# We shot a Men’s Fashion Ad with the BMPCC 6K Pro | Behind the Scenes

Hello there, my name is Kirk, and I'm a cinematographer based in Melbourne, Australia,
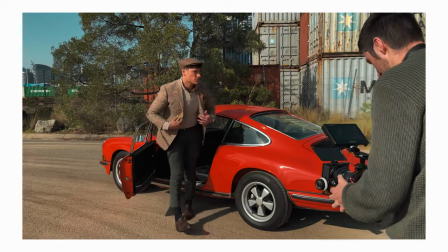and today I wanted to take you behind the scenes on a short fashion ad that I shot recently here in Melbourne for a local brand.
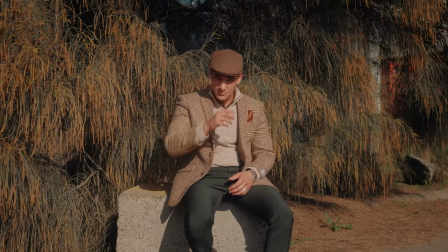So starting off with the inspiration for this short fashion film, and I recently watched for the second, third, or fifth time, something like that, the Guy Ritchie movie called Gentleman, which stars Michelle Dockery,
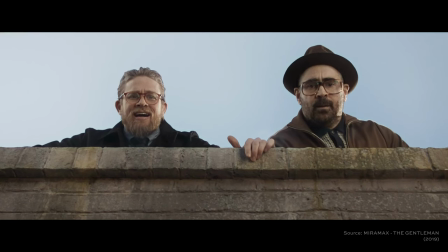Matthew McGonaghy, Colin Firth, Charlie Hunnam, and someone else in there, Hugh Grant as well.
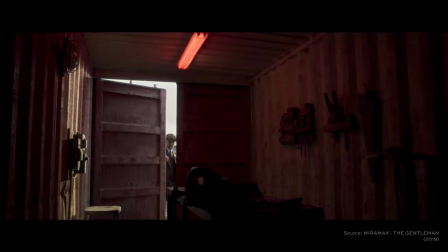Ray, there's any chance of a steak? in what is one of my favourite crime movies of the modern era.
But I also watched a few other 90s movies recently, specifically Reservoir Dogs by Quentin Tarantino and Michael Mann's Heat.
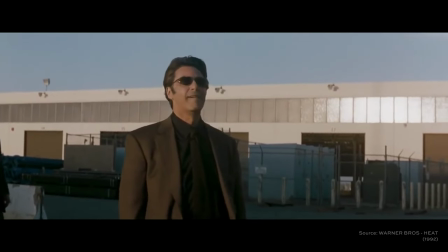And particularly those two movies really inspired the look of this film in combination with the opening intro sequence,
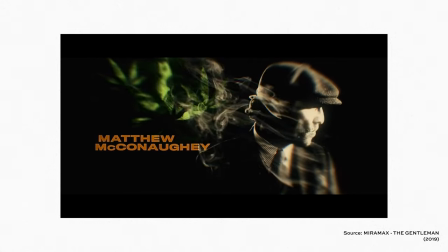Cumberland Gap by David Rawlings in The Gentleman Movie.
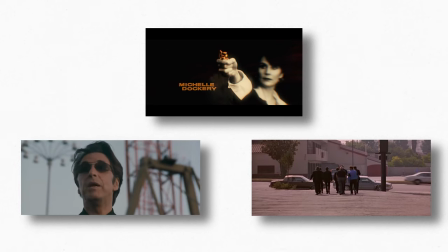So all of these sources put together for inspiration really defined the look that I wanted to put together for this short fashion film,
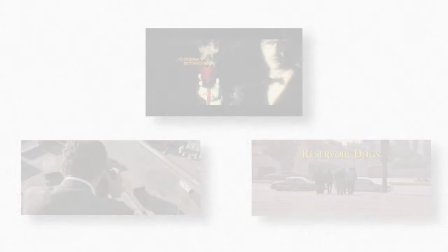as well as the sound and the overall feeling that someone were to experience as watching the film. So in combination of Michael Mann's heat, specifically the doc sequence,
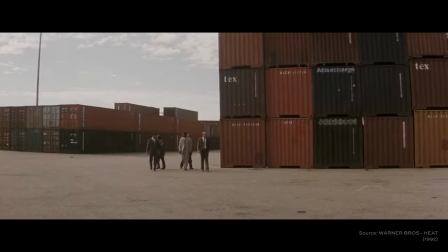I really love these sequences here in the movie because it's a big pivotal point in the plot, but something that just looks really,
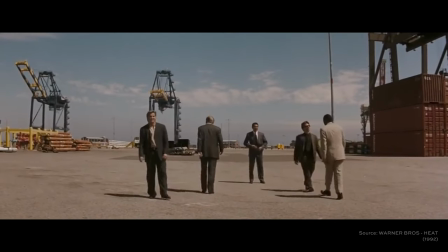really nice. It's a very, very bright scene. As you can tell, it's in the middle of the day, but because it's shot on old film, it doesn't look very HDD-ary. It's a very, very flat, low contrast palette. And that's something that I really, really tried to replicate, especially if you look in the sky section of these scenes, it's not very bright blues and the sun isn't in your eyes very very common for 90s movies as well as Reservoir Dogs again shot on film by Quentin Tarantino and everyone else involved
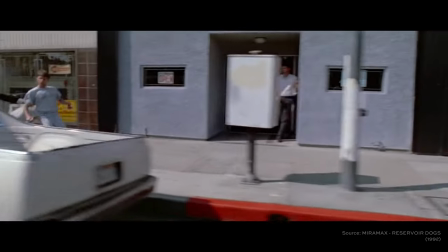in that production a lot of outdoor scenes that were super bright but didn't have that over-processed HDR look that you get on those digital cameras so those two in combination were my inspiration for the look of the project let's get into what was used onto this and that was mainly my Blackmagic
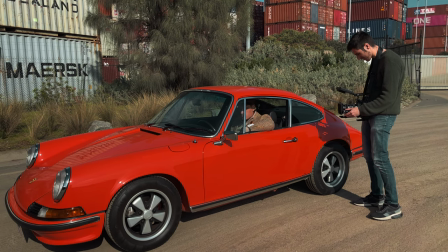Pocket 6K Pro and with the Sigma 18-35 lens and again an incredible camera I've used for all of my projects so far but a
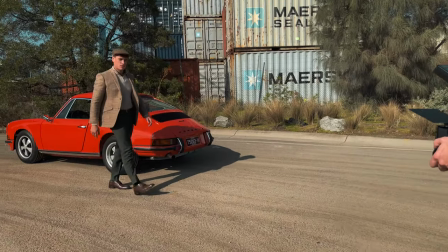very very digital look and requires a lot of production and post-production sorry processing in the background in DaVinci Resolve and we'll get to that later on in
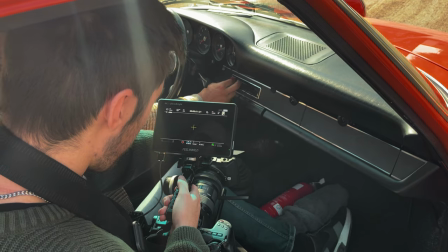the video but I also put on a Tiffin one quarter mist Pro Mist filter on the front of the 18-35. Without the Tiffin filter everything would look super super sharp and as you can see with some of these shots here where you
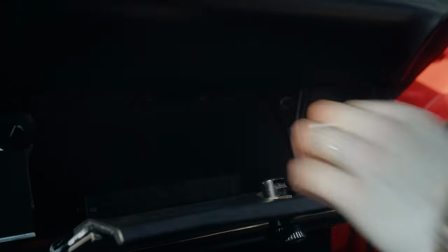can see the bright sun bouncing off the chrome elements of the car and everything. The Tiffin filter really played a good hand on diffusing those really harsh light sources as well as aiding the halation effects that I added in later on in this short film.
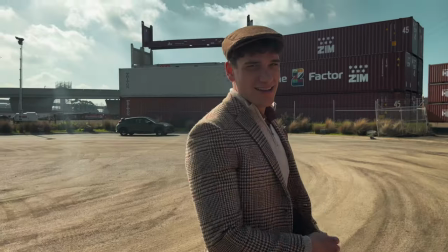When it comes down to the actual production itself essentially my mate Luca and I were scouting locations all around Melbourne trying to find something that was quite reminiscent of the dock location that you saw in the heat movie that I referenced beforehand and here in Docklands it's a place here in Melbourne was
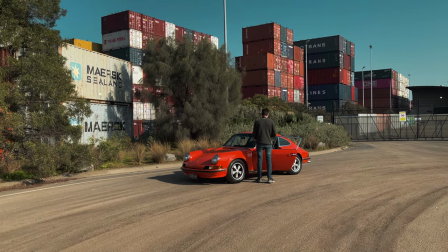pretty much the perfect place for it there's a lot of shipping containers and everything around and because this was a very very low budget kind of production that we're
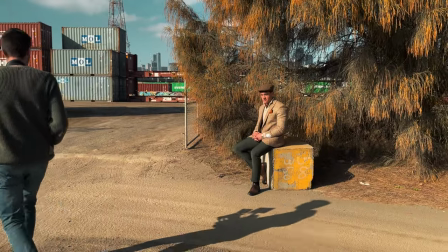doing again it was just my camera looker in the shoot who's the main talent in this as well as the incredible garments that we're
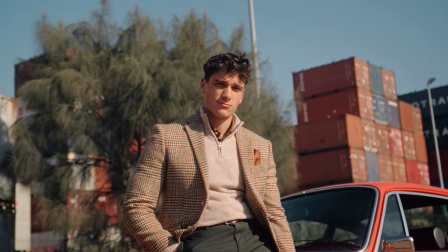using and shooting from from Mitchell McCabe in South Melbourne and that was pretty much it we had no other lighting we had no other modifiers or anything. It was just the sun and again very very run-and-gun style shoot which is why choosing the location was a super super important thing.
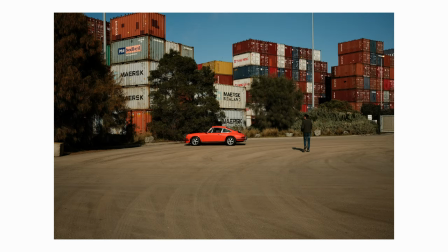So once we chose a location which was this dock area here in Docklands which is around about 40 minutes or so away from me all we had to do was create a bit of a lookbook of what we wanted the character to look like.
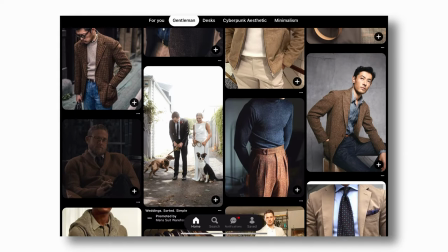Again this short ad was really inspired by Guy Ritchie's Gentleman so we looked up a lot of pictures of different outfits and
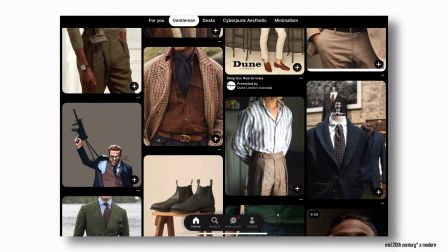everything that they were wearing so it was very mid-century inspired by a lot of modern men's fashion, including the blazer, the hat as well that Luka was wearing, and a ton of other stuff too,
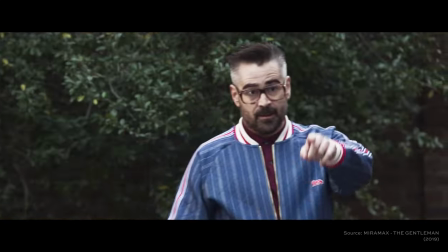which really, really suited and kind of elemented the idea of the Mickey Pearson look. From there, we decided to come up with a very, very short story. We didn't really storyboard this. We only kind of listed out the exact shots that we wanted, which were including some elements and action sequences that we wanted to get Luka doing in the car, inside the car, like grabbing the gun out of the glove box,
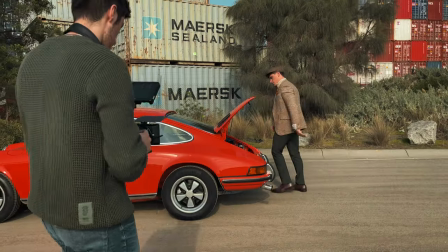looking into the mirror, for example. And essentially I have a bit of a three phase effect, whatever type of shot I'm getting, I get a really wide shot.
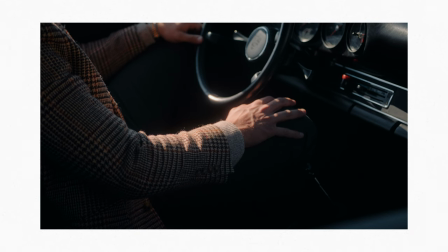I get really close shot. So maybe a medium shot, I guess you could call it. And then I get what you call a textured shot for every single shot that we did. And it was around about 190 shots in total that we actually filmed equating to around about 30 minutes of total runtime on the camera.
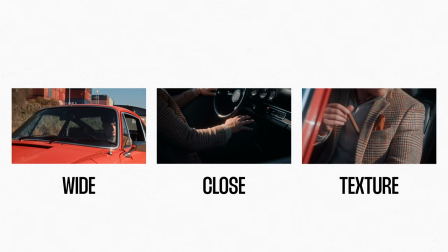And the reason I do do that kind of three phase strategy is to make sure that whenever I wanted to cut in and get something closer like show some of the textures in the jacket or if he's got the cigar in his mouth or anything. It just gives me something to cut to and adds a bit of variety into the film as well. In terms of some more details from a cinematography perspective I also made sure to get a lot of shot variety so shooting from different angles and everything.
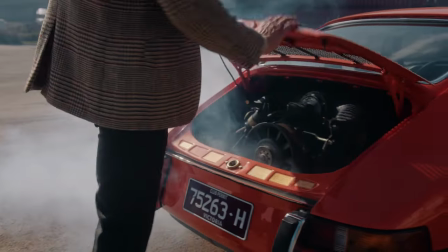There was a lot of slow motion shots that I did shoot so for example I shot mostly everything at 50 frames per second
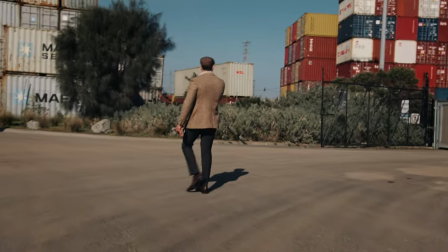and slowed it down to 24 frames per second when it came to the fashion stuff but everything else was completely handheld.
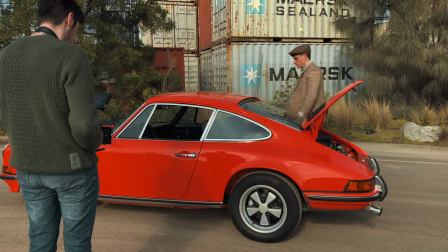There was no gimbal at all.
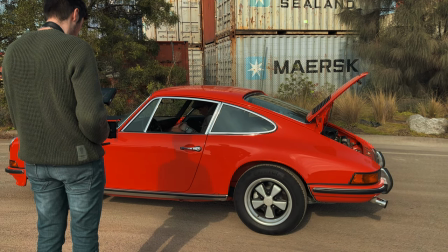I would have used an easy rig if I had access to one, but instead I decided to break my back and use a Peak Design Strack to kind of stabilize the Blackmagic 6K Pro.
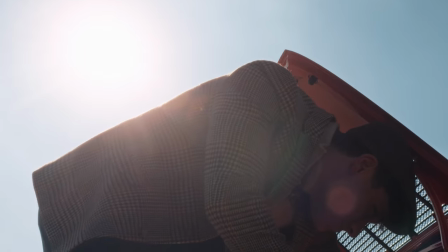As you know, there is no stabilization at all in the Sigma 18-35 or the 6K Pro.
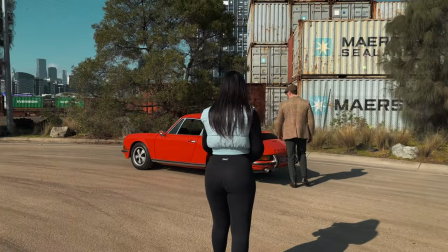So there was a lot of post-production stabilization that was done, but everything else was pretty much handheld. But if you are going to do this and you have a heavier rig, do invest in an easy rig or rent one out for a day, your back will honestly save you for that.
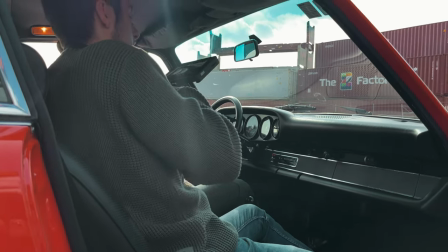But apart from that, everything else was just handheld moving and trying to get different shots. And again, using that three phase approach, going wide, close up and then extreme close up, getting the details and then cutting in between the variety to tell a story there.
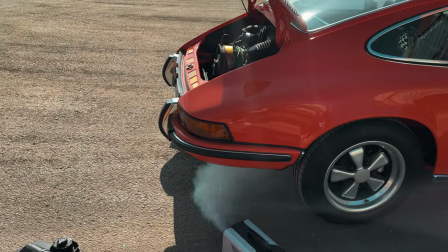The only other gear that we had for this shoot was a smoke machine hooked up to a generator. So that's how we got the Porsche to actually start steaming up and everything from underneath when he started to open up the bonnet and everything and that kind of links back to the whole not really storyboarding this project is that the only story that we came up with was we wanted to showcase
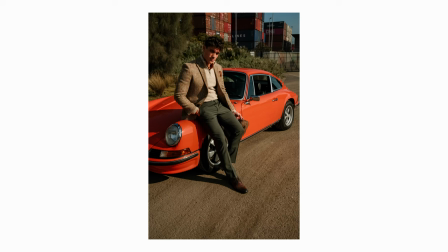a guy that had obviously broken down or overheated his engine and we wanted to showcase the fixing process of that but
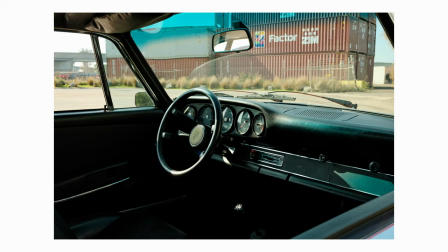again it is a fashion film and there's not necessarily a narrative element to it just a kind of half narrative I guess you could call it. Lastly we'll quickly jump over to the computer and I'll show you some of the elements that went into the post-production stuff so everything from editing color sound and all that other good stuff. So we'll jump over to DaVinci Resolve now and have a quick look.
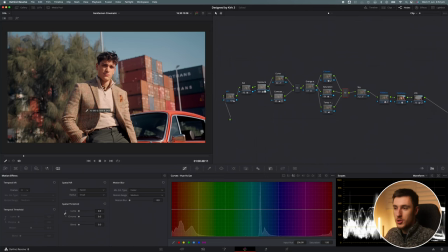So let's have a look at my gentleman shoot in the post-production stage. Now majority of this really happened in the color area because that's where we got the look for the whole project. So let's jump right in. So this is the final image which you can see. This is one of my favorite shots from the whole short film that we did.
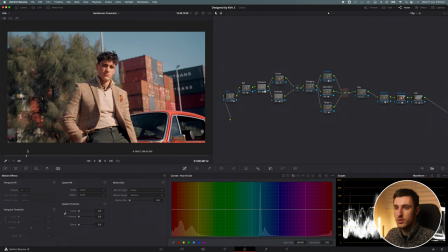As you can see it kind of pans around just like that. It's a really really cool shot that I like as it shows the shipyards, his suit.
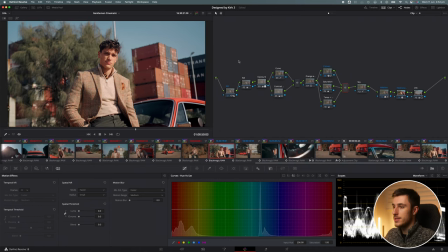So if we can pretty much disable all of these clips here.
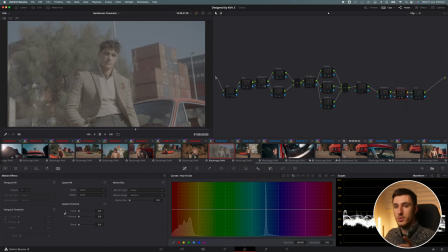The final output, because I want to convert the end signal here on the left, which is raw, and at the later stage possible, convert it to Rec.
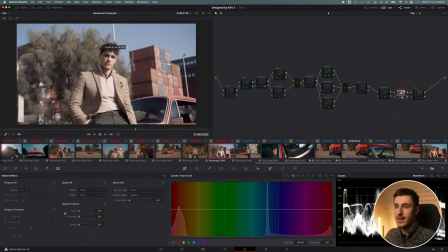709. I used Film Convert Nitrate, which really obviously transferred it into a pretty awesome state already, although it's very desaturated and kind of grayscale, which I don't like. To kind of open this up, we can see that I used the Kodak 5213 Viz 3 film stock.
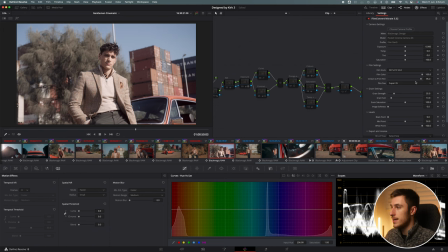I set my film color to around about 100, sitting on to print film at 96. My grain strength was quite high at 35, although for some shots, I did actually bring that all the way up to like 90 or so, depending on how much texture I wanted to showcase in the shot. But with these digital screens these days, I can find you can really tell, especially with YouTube compression and things like that.
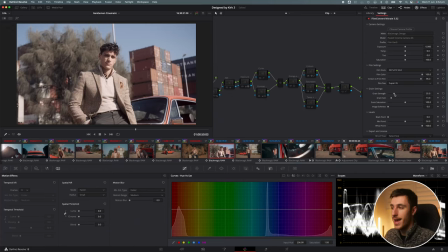But just for me, I kept it between 35 and around about 80, depending on the shot. And then I kind of worked backwards. So let's have a look here. If we close the effects tab, after I did film convert, I kind of worked from here to the right afterwards, which is essentially how I work with most of the projects.
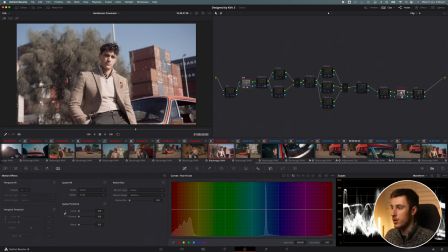So I balanced out the footage first. This is probably something that I did before converting it just to make sure, but there weren't too many adjustments here. Again, if I go into my printer lights, which is where I usually make these adjustments, I could see that it was probably a little bit too warm to begin with.